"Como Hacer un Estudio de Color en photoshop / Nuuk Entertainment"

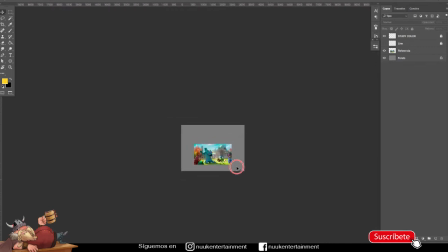4:10 Entonces, lo vamos a dejar un poquito más pequeño, o sea, me alejo un poco y vamos a analizar lo siguiente. Vamos a analizar de que en esta escena el color que llama más la atención
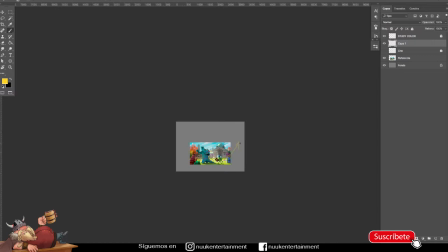4:26 es este. ¿Listo? Este color como verde, verde pasto. Tiene más protagonismo porque son colores cálidos. ¿Listo?
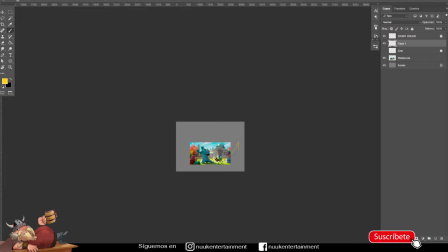4:39 Y acá, digamos, este personaje y todo eso, o sea, son colores muy oscuros porque pues está como en una sombra, tiene una oclusión y pues acá la iluminación me está dando a entender que es lo que tiene más relevancia,
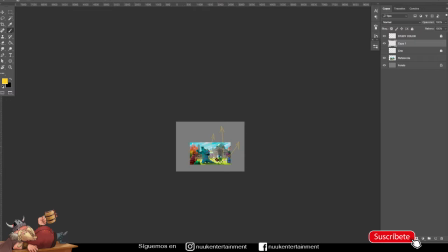4:56 más los colores azules, ¿no? Entonces, estos dos son los que tienen mucho más protagonismo.
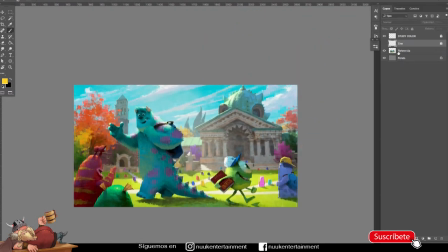5:05 Entonces vamos a analizar un poquito más como un poco más la escena, el cuadro,
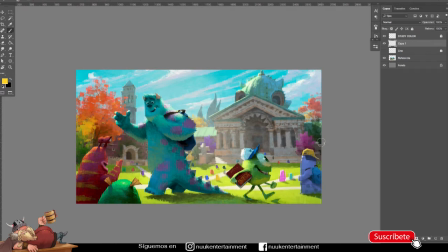5:13 y vamos a analizar lo siguiente. Entonces, tenemos aquí un buen paisaje. Vamos a analizar de que esta forma, vamos a hacer con un color un poquito más interesante, puede ser,
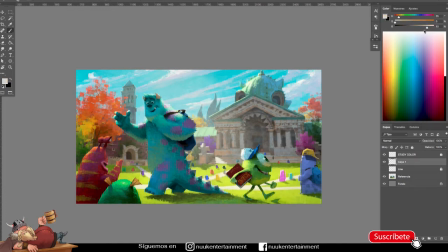5:31 vamos a ver si este color blanco, o más bien naranja. Vamos a quitarle la textura para que se vea un poco más llamativo. Listo, perfecto.
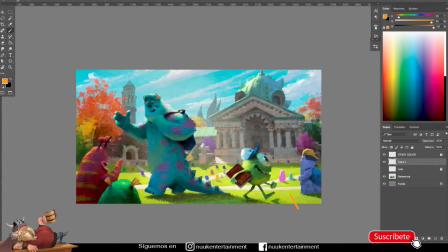5:45 Podemos analizar de que, bueno, habíamos mencionado que estas zonas son las que más llama la atención de la escena. Estas también, lo que son azules y verdes. Y podemos analizar de que, bueno, está en un cuadro de regla de tercios.
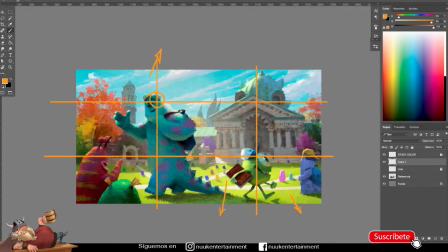6:04 Y podemos analizar de que este personaje y este personaje me están formando una diagonalidad en composición, que es lo que hace que nosotros miremos primero a este personaje y luego el ojo hace un recorrido
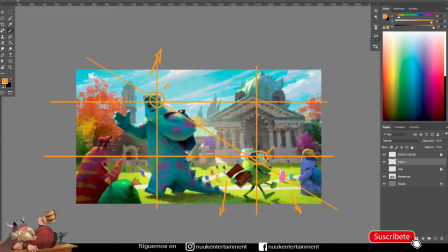6:24 hacia este personaje y en viceversa. Puede que uno mire primero a Mike y después al personaje mucho más grande. También podemos analizar de que, aunque tenemos estos dos personajes en diagonal, siempre tiene que haber un equilibrio.
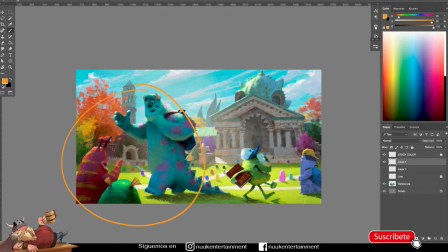6:42 Si se dan cuenta, acá en esta zona tenemos bastante peso, ya que este personaje es grande. Y si solamente tuviera este personaje, pues había, o sea, existiría un desequilibrio.
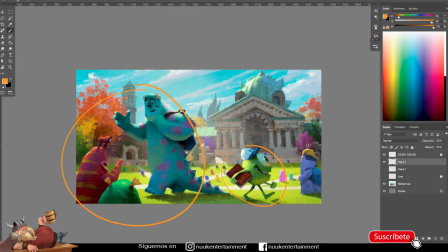6:57 Pero por eso lo compensan con este pequeño personaje que casi no tiene relevancia, pero la casa me está dando un peso que lo que hace que se vea muy equilibrado. ¿Listo? Podemos decir que hay un equilibrio en esta imagen.
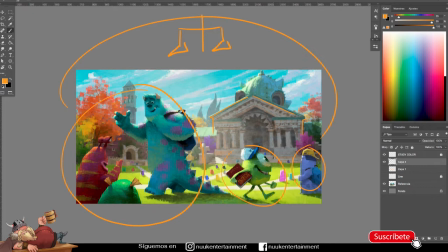7:16 Y obviamente Pixar pues nunca hace nada porque sí. Siempre lo hacen pensando en una lógica y en un equilibrio. Porque esa es la razón de Pixar. Ellos siempre trabajan en pro de que las cosas funcionen bien y no
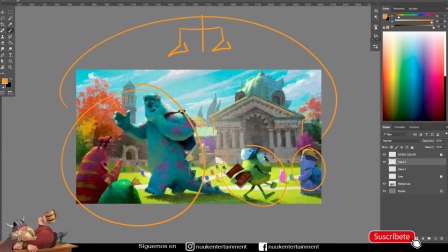7:32 tengan como misterio o que tengan cosas muy raras que el usuario no lo pueda identificar.
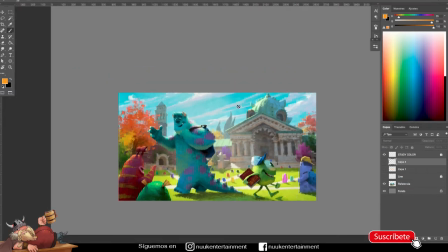7:40 También podemos decir que, a ver, listo. Podemos decir de que estas formas, por ejemplo, están en un tercer plano.
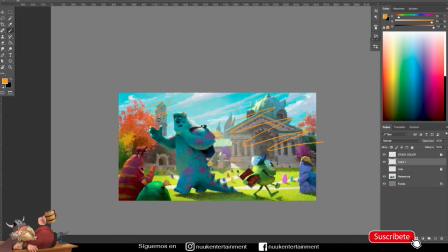7:53 Listo, todo esto que vemos acá está en un tercer plano y los tonos están menos saturados. Tiran a ser grises o un poco oscuros, si lo pueden entender mejor.
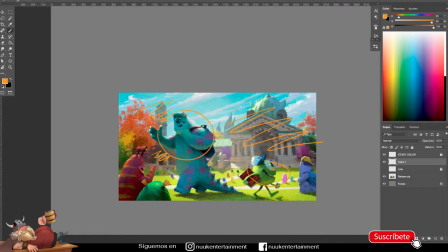8:06 Y los personajes, acá este personaje y este, hasta este, digamos todo lo que está acá, vamos a hacer con otro color mejor, están en un segundo plano.